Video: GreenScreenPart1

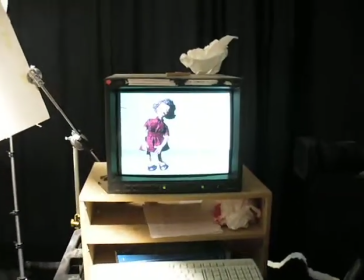So I've just set up to shoot a green screen component to the film.
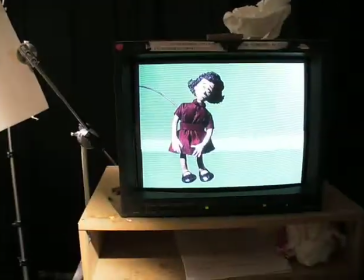It's the mom puppet as she swirls into a vortex. The vortex will be a separate element that will be composited in as the background.
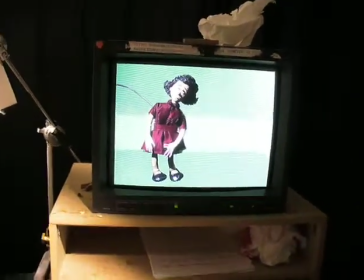It's a cycled animation that I've done already, and now onto that we have to put this element,
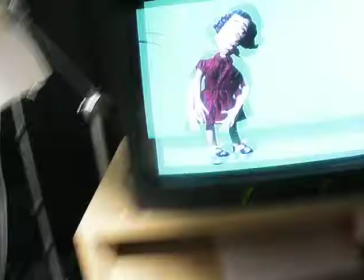which is the mom in front of a green screen, as also the dad and the Jerry puppet.
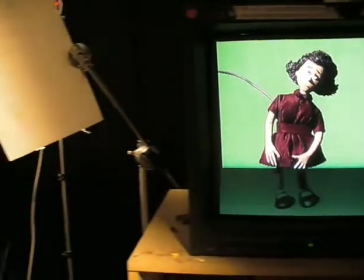So just to take you through it quickly here's a very rough and tumble green screen setup.
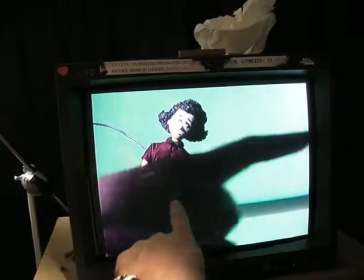Since the only part of what needs to be composited out is this part of the frame here,
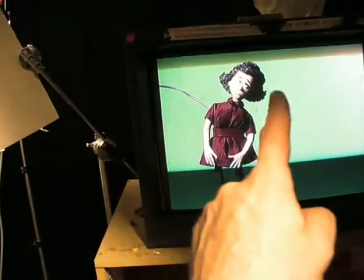I'm not too concerned about the right side of the frame. It's a bit hot.
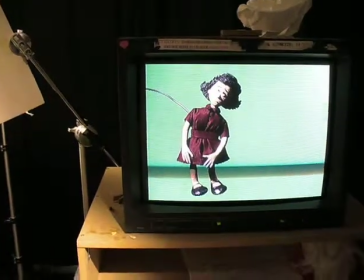I'll show you the lighting setup now. The main thing with the green screen is you want to have a nice consistent color in the green so it can be keyed out easily.
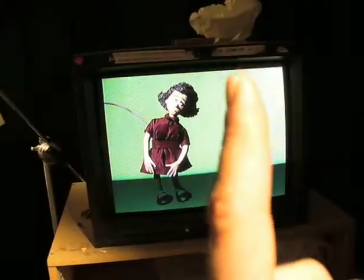But I'm only concerned with this half of the frame. I know the rest of it isn't so important.
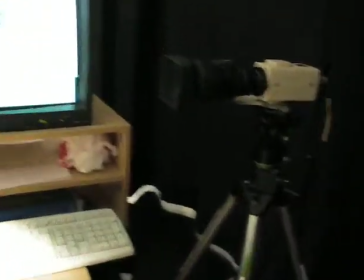So, looking at everything here, here's the camera looking in at the puppet that's supported on a rig,
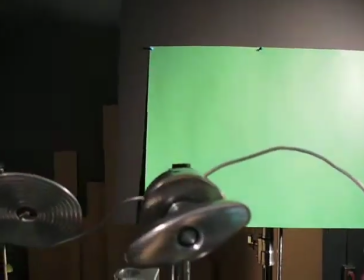and then there's the green screen, which is really just a piece of Bristol board.
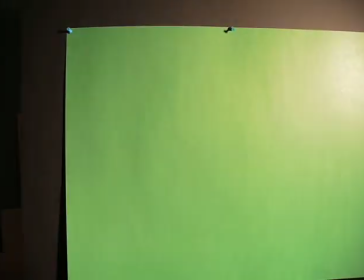Again, I would prefer to have a consistent solid green color, but I again am pretty confident that this will do the trick.
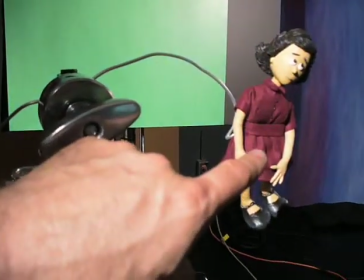So it's pretty low tech. Here she is, suspended by an armature wire that's around her waist, hidden by her dress,
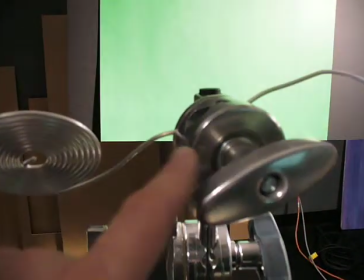by the belt on her dress, out to a grip stand that's held here. So she's held in place.
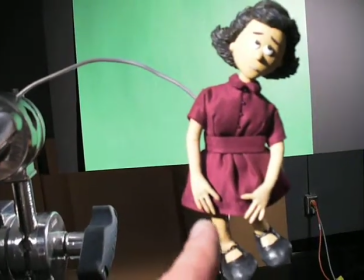It's a really simple rig, but I'm not doing much animation. Really, it's probably just going to be her hands sort of moving out to her side to give a bit of sense of life.
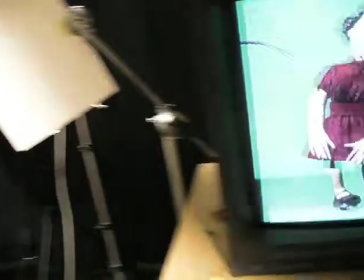Then in the actual animation later in post-production,
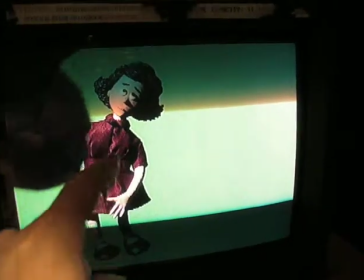she'll be composited and animated probably in After Effects, swirling down or into this vortex.
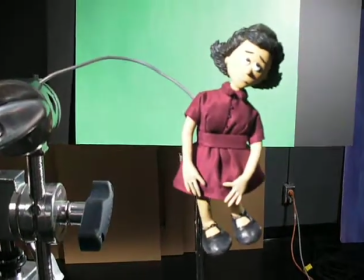So the only animations happening now is her hands turning and moving, and then she'll be spun digitally in post-production into the vortex.
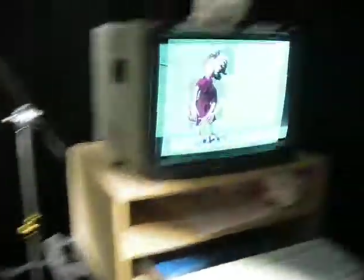So there's the setup. Up here is the light, a 200-watt pepper coming down,
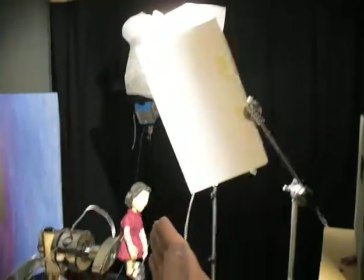cutting right across her from this direction to give a pretty contrasty image.
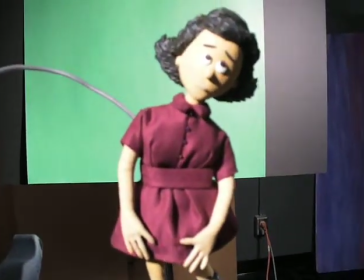Pretty dramatic, a lot of shadows on the one side of her. And then the other, that's the only light lighting her,
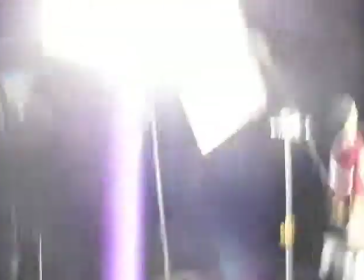and then around the other side is a 500-watt redhead that's been flagged off here with a piece of foam core to keep the light from hitting the puppet,
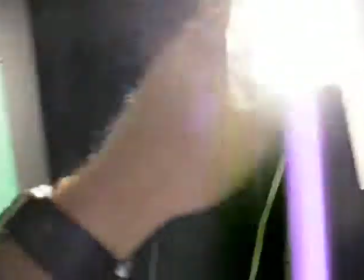and it's directing all of its light, there's some diffusion on there, onto the green screen back here.